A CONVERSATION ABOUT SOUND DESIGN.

All right. I was starting this like huge long Twitter thread, and then I was like, let's make a Loom, which can start our next conversation about this program and how I use it all the time. But anyway, so I made the tweet thread about sound design, and I love this conversation. I love talking about sound. I think it's amazing. I think it's an undervalued resource in terms of kind of unlocking what your film means and kind of pushing the narrative forward. So I saw a few people kind of respond with different versions of, people will forgive bad visuals before they'll forgive bad audio. And I completely agree. But I would say that's the beginning step of making your way down a kind of narrative sound design rabbit hole, for sure. So what I wanted to do was just talk about how to even push it a little bit further and what that looks like. So on this ranch water job, I have two small moments I wanted to share about how we kind of continued to push the sound design. So yesterday we were supposed to put the piece out, and my sound designer, Steve Horn, finished everything. We printed it. My editor, Lucas, synced up and then exported, and we were good to go. And then I listened to it and was like, ooh, I have two notes. And so Steve was gracious enough to kind of crack it back open, and we made two small adjustments, and I wanted to share those here.
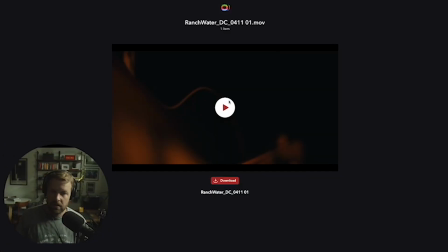[1:45]
Let me change my screen to this. Okay, so 2 moments.
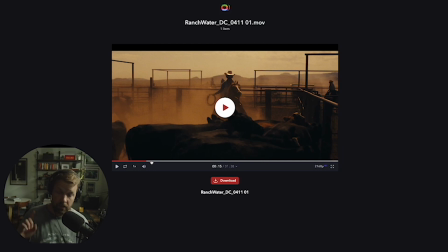[1:53]
This is the version that we were going to go to air with yesterday before I gave some notes.
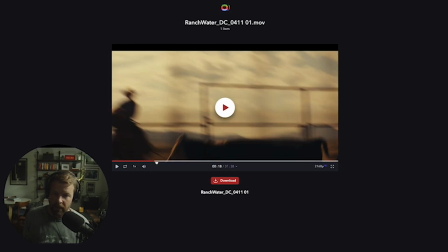[2:02]
And the first place will be as we're coming out of the kind of initial cowboy like craziness. It goes to the two guys riding in the field with like big storms in the background. So here's this part.
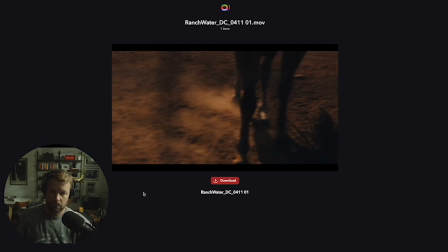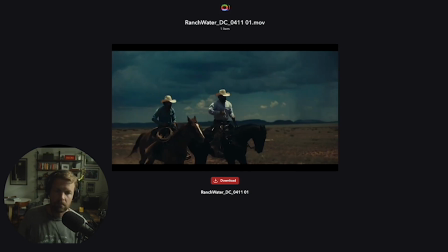[2:26] Lightning spark splits wide the dark, and sky drums echo loud.
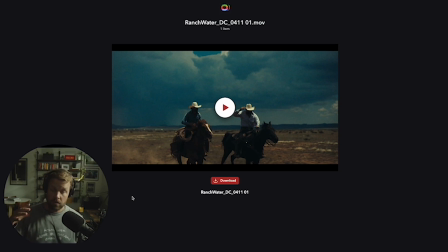[2:38]
So that's the first bit. So there were in fact huge storms happening in the distance. In fact, we watched them roll all the way across the valley, and they totally just smashed us. It hailed, and we ended up actually losing our final location because it flooded, and it was crazy.
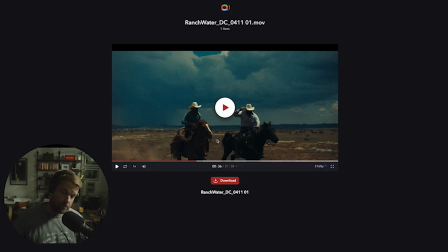[2:56]
But it made for dramatic pictures, which was awesome. But if you hear the VO line there, it's coming out, and then lightning sparks and splits wide the dark.
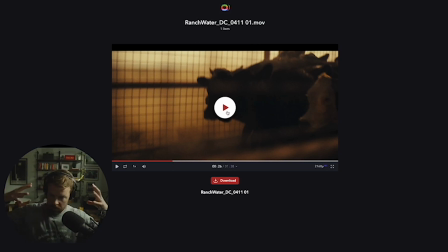[3:08]
And then they're running, and then it goes to that kind of like moment where the sound kind of dips, and it's the first like sounds in a cowboy's head moment, basically. I'll play it one more time.
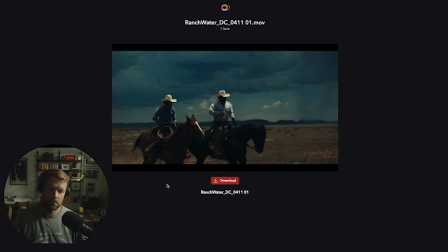[3:19] Spark splits wide the dark, and sky drums echo loud.
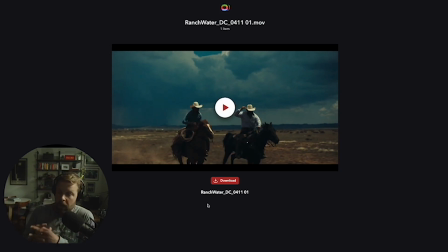[3:30]
So my initial reaction, I just kept feeling like that transition into the sound in the mind actually sounded like the tail end of a thunder, like a peal of thunder. And so I think also just to like
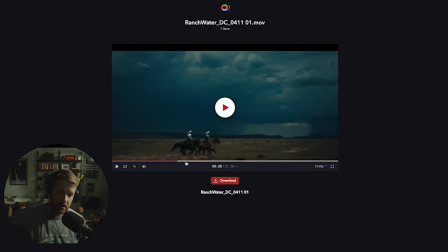[3:45]
key some difference between the moment with the animals before and this, which we pushed that in the sound design or in the color as well, to go from like super warm to this kind of cool moment to like really split those and create a different scene and a different feeling.
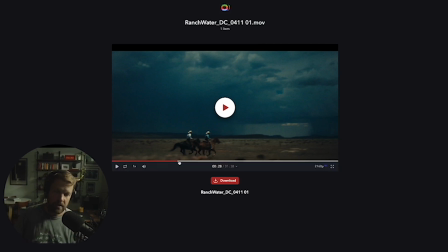[4:04]
I basically was like, can we add a massive thunder peal to this moment here and let that carry into the sounds in the cowboy's head moment?
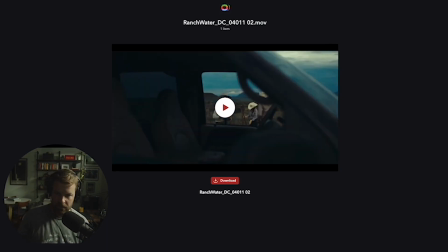[4:13]
And this is what he sent back.
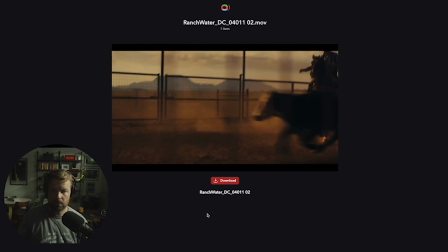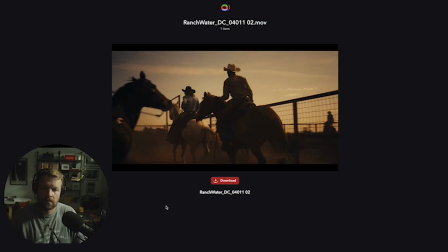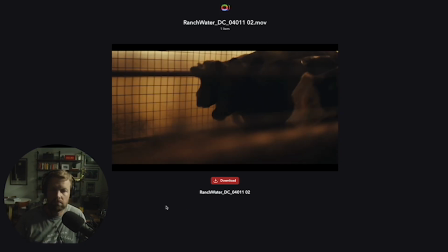[4:25] And lightning spark
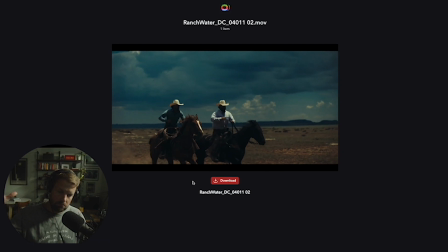[4:29] splits wide the dark, and sky drums echo loud.
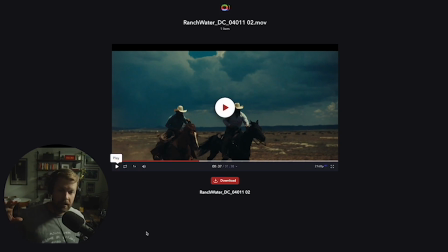[4:39]
Okay, not the most subtle thing, for sure, but that's in fact what the the thunder sounded like. It echoed off the canyon walls there, which was crazy. But that's actually what the thunder sounded like. So we dropped that in, and then you can hear it kind of extend and then rolls
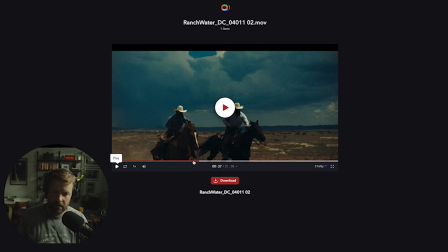[4:56]
into the sound of the sounds in the cowboy's head moment.
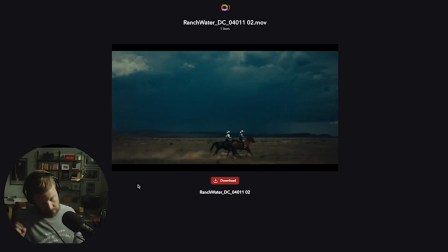[5:02]
So I'll do that one more time.
In lightning spark. Splits wide the Still dark. going.
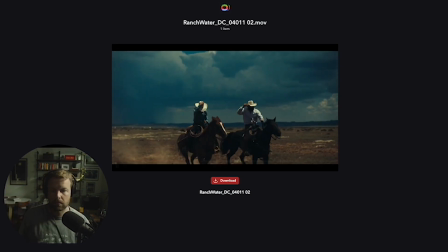[5:11] And sky drums echo loud.
Yep. So that was note one. Note two was this part.
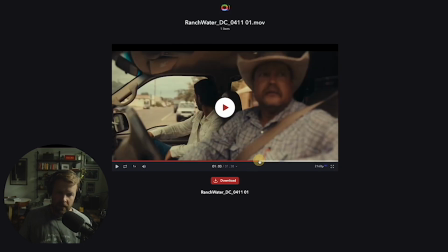[5:21]
Basically, after the cowboy and his buddies pick up the fencing supplies and they're headed out, there's a big line, "You re-ride bronc."
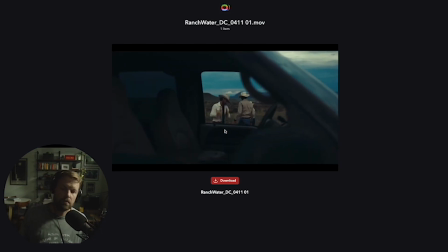[5:35] You re-ride bronc.
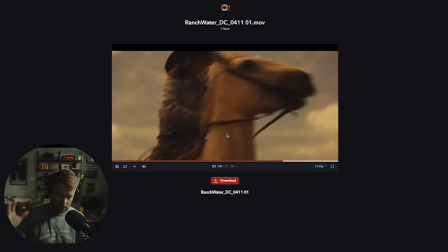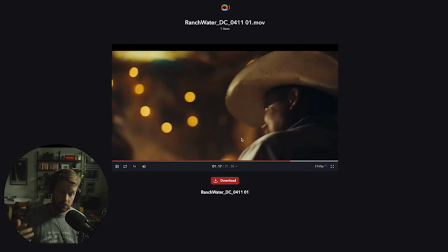[5:42] Re-honky-tonk.
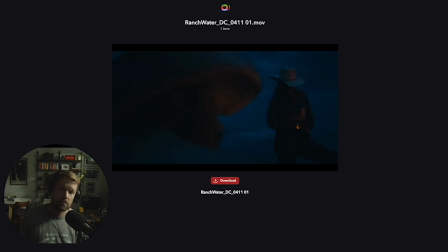[5:48] Rework. Rethink.
Cool. So it basically re-ride bronc, re-honky-tonk, rework, rethink, right? These kind of four elements of cowboy life, basically. So each of these moments we kind of were,
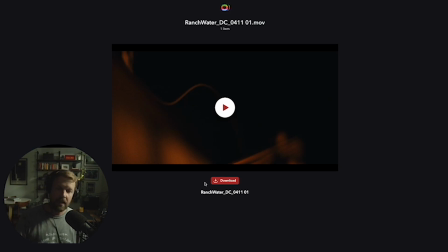[6:08]
illustrating visually, and when I listened to it,
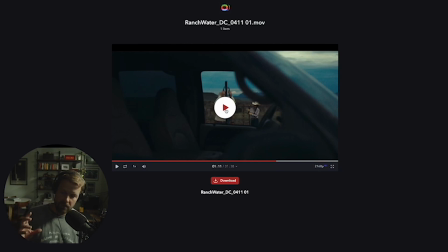[6:14]
it felt my note was this.
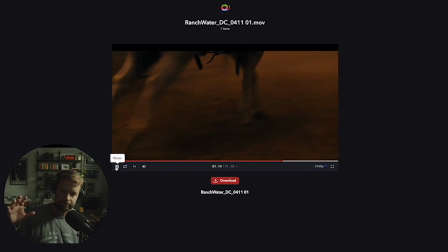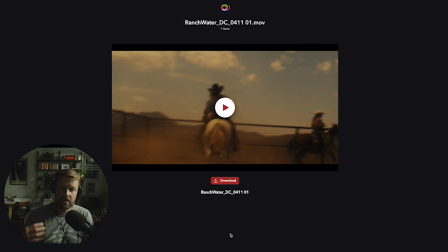[6:23]
That sequence right there felt too singular. Like it was so close focused on that horseman and that the movement of that specific horse that it felt like he was by himself and it was kind of his private moment.
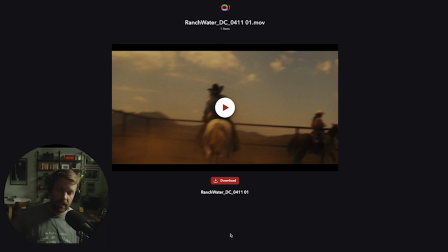[6:39]
And I wanted it to feel like he was in the middle of a bunch of other riders, because I think we were going from a group of riders, a group at the bar, a whip back into the riders, and then kind of solitude on the cliffs.
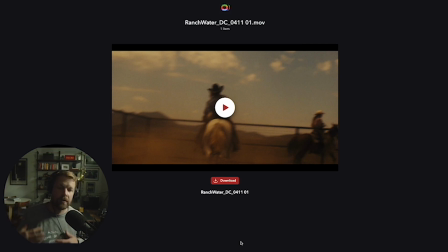[6:59]
And it just felt like that I needed the sound to help create more of a differentiation between those four shots. And not just that, but that it really pushed us up, and then we came back down, and then up, and then back way down, so that we were kind of creating those waves.
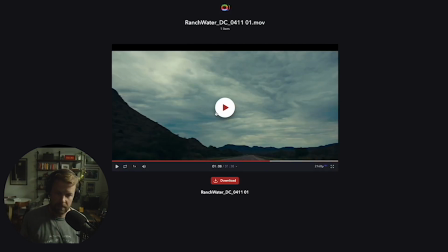[7:18]
So I'll play it one more time, and then I'll show you what we fixed.
You re-ride bronc.
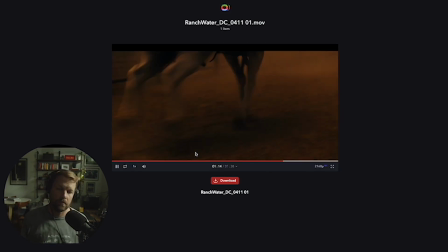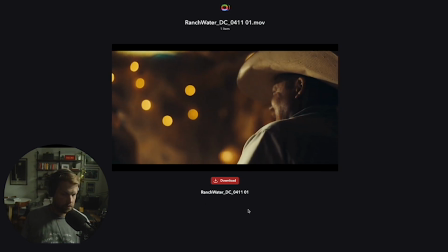[7:31] Re-honky-tonk.
Great.
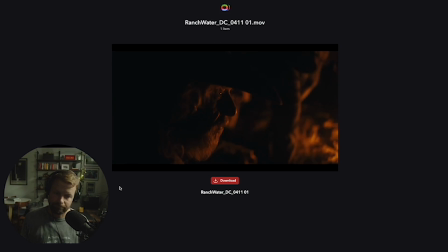[7:36] Rework. Rethink.
Great.
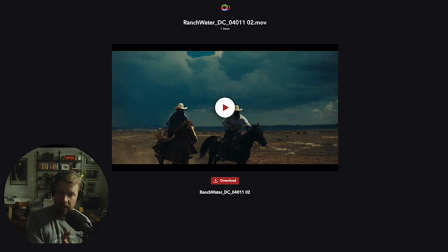[7:41]
So then the second thing that we decided was to move the rework line, which in that cut actually takes place over this shot.
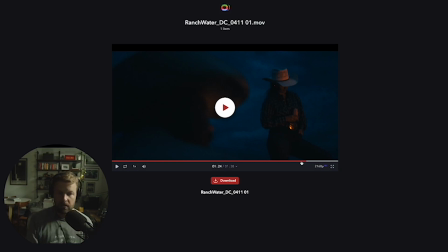[7:49]
And then, so this is rework, and then the next one is rethink. And so Steve and I decided I moved this line over to
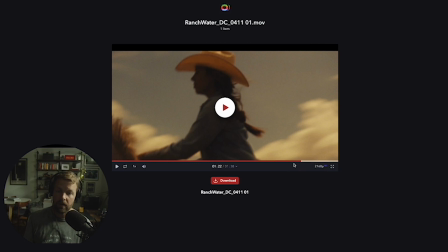[7:57]
this cowboy image where the guy and the girl go by. That felt more like a rework moment. So this is that scene now with the sound done.
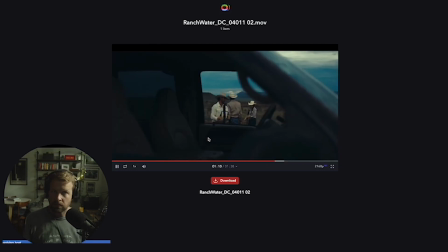[8:11] Ride bronc.